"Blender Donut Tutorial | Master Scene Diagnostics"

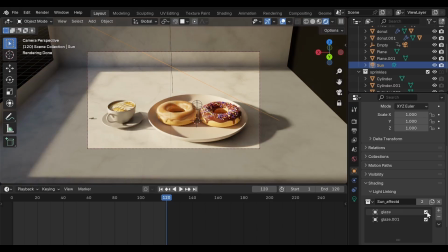[20:34]
Since we want strong highlights on the glaze, keep both glaze objects enabled. Then click Make Single User. Good. Now, let's observe the result. Only the glaze objects are influenced by the sunlight.
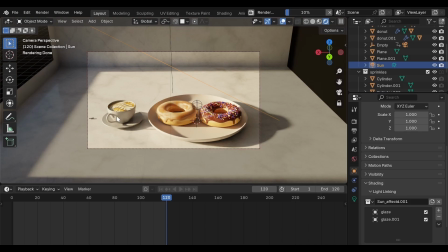[20:49]
Their lighting remains consistent, but the countertop, the coffee mug, and the plate, they are no longer affected by that direct sunlight.
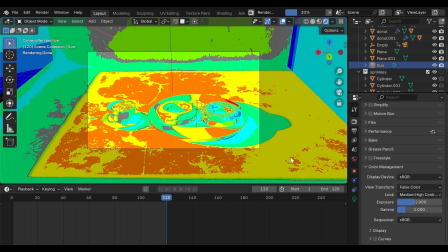[20:58]
In a normal rendered view, the difference may be subtle, but if you switch back to false color, the difference becomes very clear. We've prevented the sunlight from over-brightening the countertop, the plate, and the coffee mug. That was the goal. Whatever brightness remains now comes from the general scene lighting.
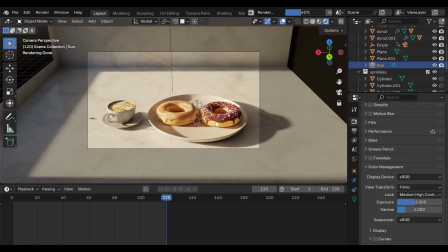[21:17]
Later, we'll slightly reduce the sunlight strength. Now let's move back to the glaze lighting. Before adding anything new, I want to clarify something. We're about to introduce a fourth light, and I don't want this to be misunderstood.
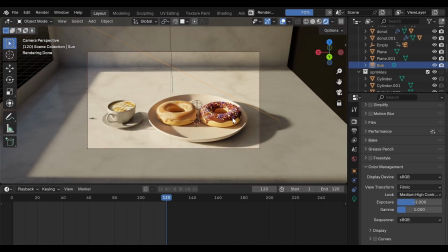[21:33]
In most scenes, 3 lights are more than enough. For the majority of 3D work, that's the ideal setup. However, when a scene becomes slightly more complex, we may introduce a fourth light to solve a specific problem. But in general, you should avoid going beyond 4.
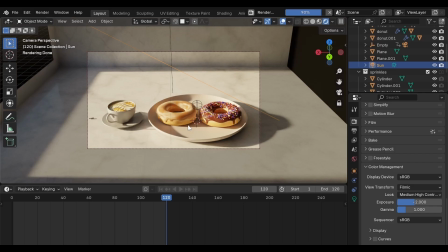[21:53]
Whenever possible, try to solve lighting problems using 3 lights or fewer. Instead of adding new lights immediately, focus on improving how the existing lights work together. Because once too many lights enter the scene, surfaces start to flatten.
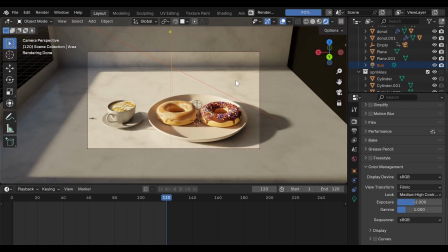[22:10]
Materials lose depth, shadows lose meaning. Instead of realistic surfaces, you end up with something artificial. Lighting determines how every object appears. If lighting is incorrect, shape and material both suffer. Details disappear. So treat lighting carefully.
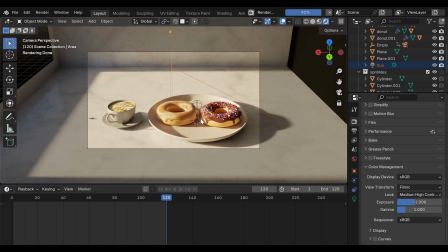[22:31]
Now, for the dark shadow on the chocolate glaze and the harsh rim shadow on the sugar glaze, we'll introduce one small area light. Both issues come from the same cause: directional light without supporting bounce light.
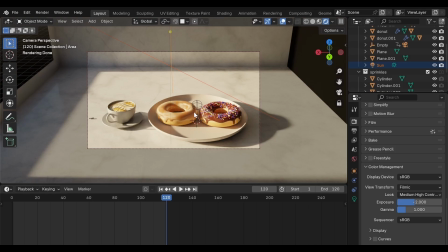[22:47]
Sugar glaze is extremely sensitive to directional light, especially along the edges opposite the main light source, where the sunlight doesn't directly reach, and where there's no surrounding reflection. The glaze falls into shadow too quickly. So what do we need?
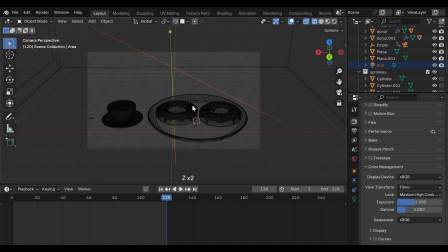[23:06]
A soft fill light placed opposite the sunlight. First, move the 3D cursor to the side. Press Shift-A, Light, Area Light. Now rotate it along the Y-axis. Press R, then Y, and rotate to -90 degrees.
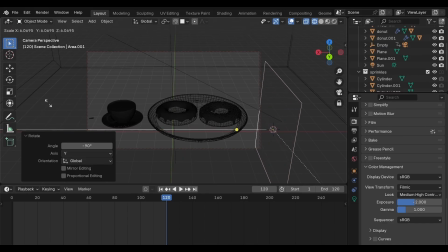[23:26]
Scale the light up. Roughly match the size of the plate. Then move it upward. Bring it closer to the donut. Rotate it again slightly along the Y-axis so the light points downward toward the donut.
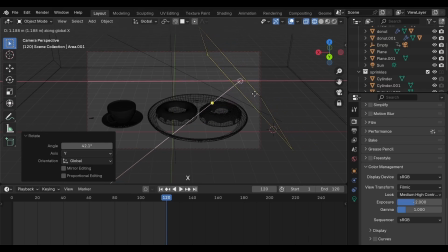[23:42]
Yes, like that. Now move it along the X-axis, placing it quite close to the donut. It can even move slightly toward the center. The light should remain close enough that the chocolate surface absorbs most of the light.
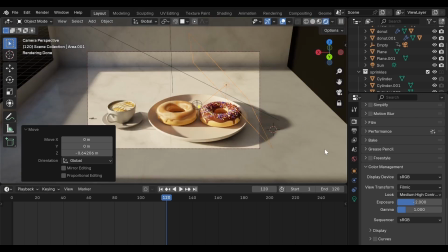[23:59]
Now let's adjust the light settings. Open the light properties. Set power to 100.
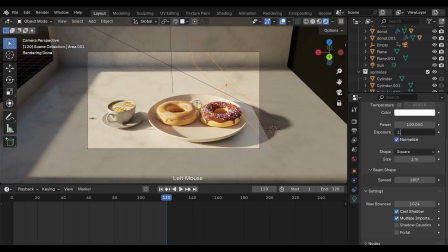[24:06]
Set exposure to 1.5. Enable temperature. Set it to 3000. We don't want a neutral white light here. It should harmonize with the sunlight. Slightly warm. By the way, if these values work for you, that's great.
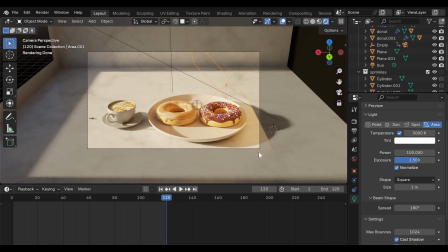[24:23]
If not, try adjusting them slightly and observe the result. That's one of the best ways to learn lighting, not by copying numbers, but by changing them and watching what happens. While preparing this tutorial, I experimented with these values quite a bit. That's part of the process.